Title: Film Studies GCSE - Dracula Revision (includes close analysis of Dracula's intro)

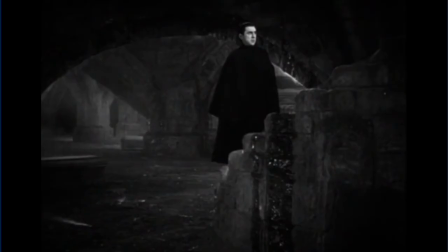So by having that sound layered over the top of the visual of Dracula as he moves towards the staircase is indicating to the viewer that he is also something that should be feared and something that people should take care of.
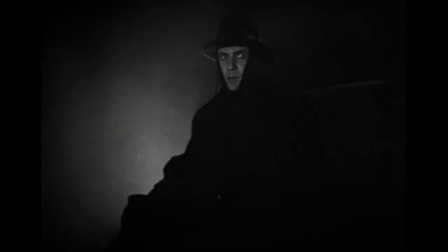Okay, I'm going to move ahead slightly to Renfield's arrival at the castle.
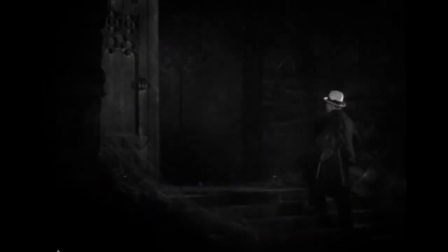Okay, so here he is, literally in a white hat.
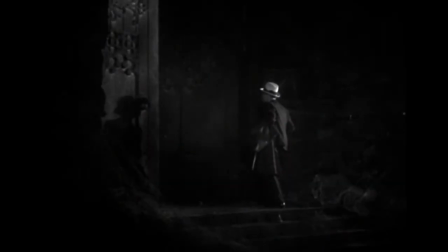At this point in the film, Renfield is one of the good guys. He is unsuspecting and is about to become our first victim of Dracula.
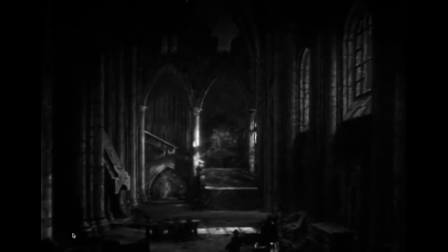Now, this shot here is incredible. This lovely wide establishing shot of the interior of Dracula's home, and we can see Renfield just centrally framed right down at the bottom in a silhouette,
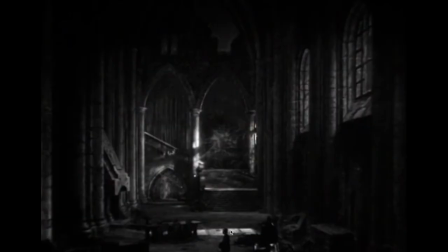and he's absolutely tiny in comparison to this grand and imposing interior here. He looks really sort of small and vulnerable in comparison. The interior as well is dark.
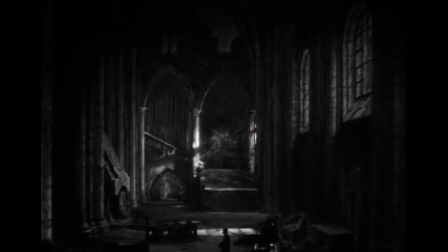It is only illuminated by some beams of moonlight, so we might sort of take that as a metaphor of him walking into this darkness. So, eventually he's going to be walking into a trap, and he's going to be walking into being transformed,
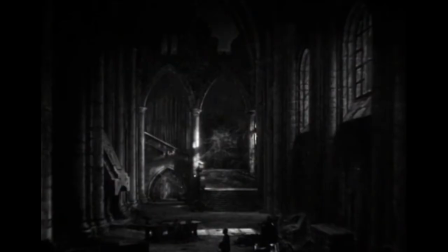being hypnotized to do Dracula's bidding throughout the rest of the film. The other thing as well, just to note, is the fact that the castle is in complete disrepair. So once again, signposting to the audience that Dracula is inhuman.
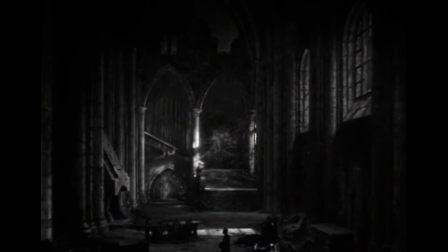He is not a living person, a living thing. So he is not really kind of living in any kind of normal sort of state. He doesn't need luxury. He doesn't need to have creature comforts.
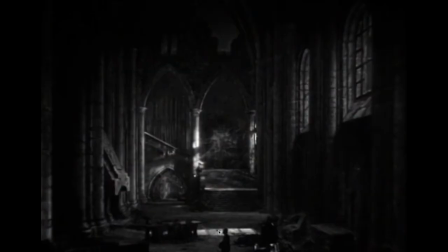But everything is kind of this visual indication of the danger that Renfield is currently in.
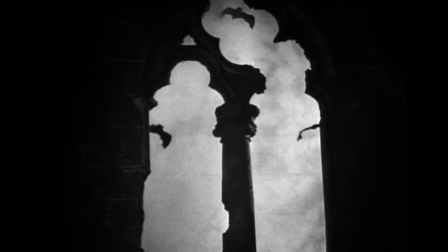Okay, so we get these slightly hokey looking bats cut to here. I would assume that they are meant to be the brides of Dracula, as there are three of them, and we just saw three women waking in the crypt with him.
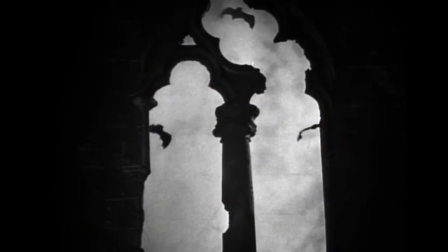But even if the audience at this point don't realise that vampires can transform into bats, it's still something, a creature that people don't associate positive thoughts with. So it's just, again, signalling into the audience Renfield is in danger.
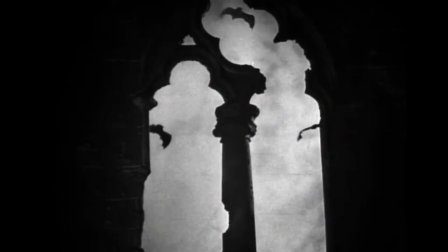We've got all of these little visual hints and cues that tell us that he's not safe.
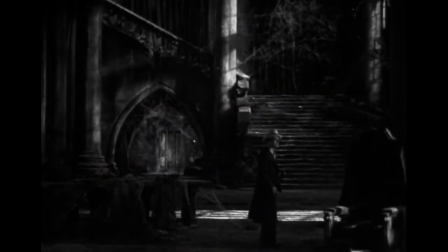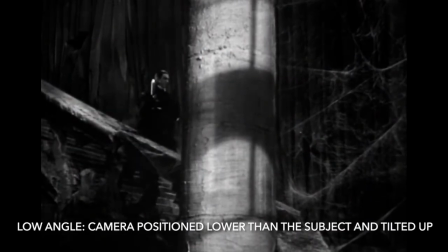So a low angle shot is being used here
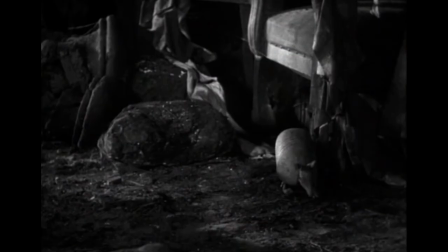to introduce Dracula, and we know that low angle shots tend to give the subject power. It makes them look more imposing, more strong, and we definitely get the sense that Dracula is the one that's in control in this situation.
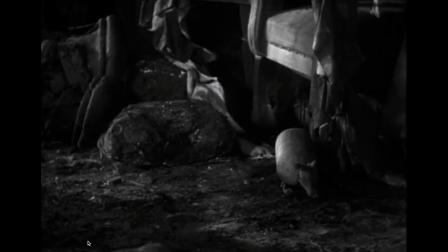And another cut to some nocturnal creatures, so carrying on that theme in this sequence that introducing Dracula, of connecting him to these nocturnal creatures of the night,
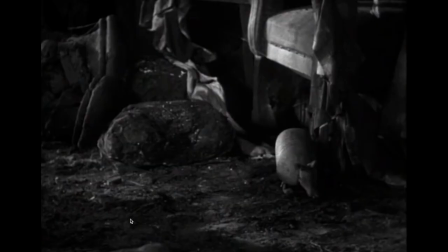and really labouring that point to ensure the audience are aware that Dracula can only come out at night, just like these animals do.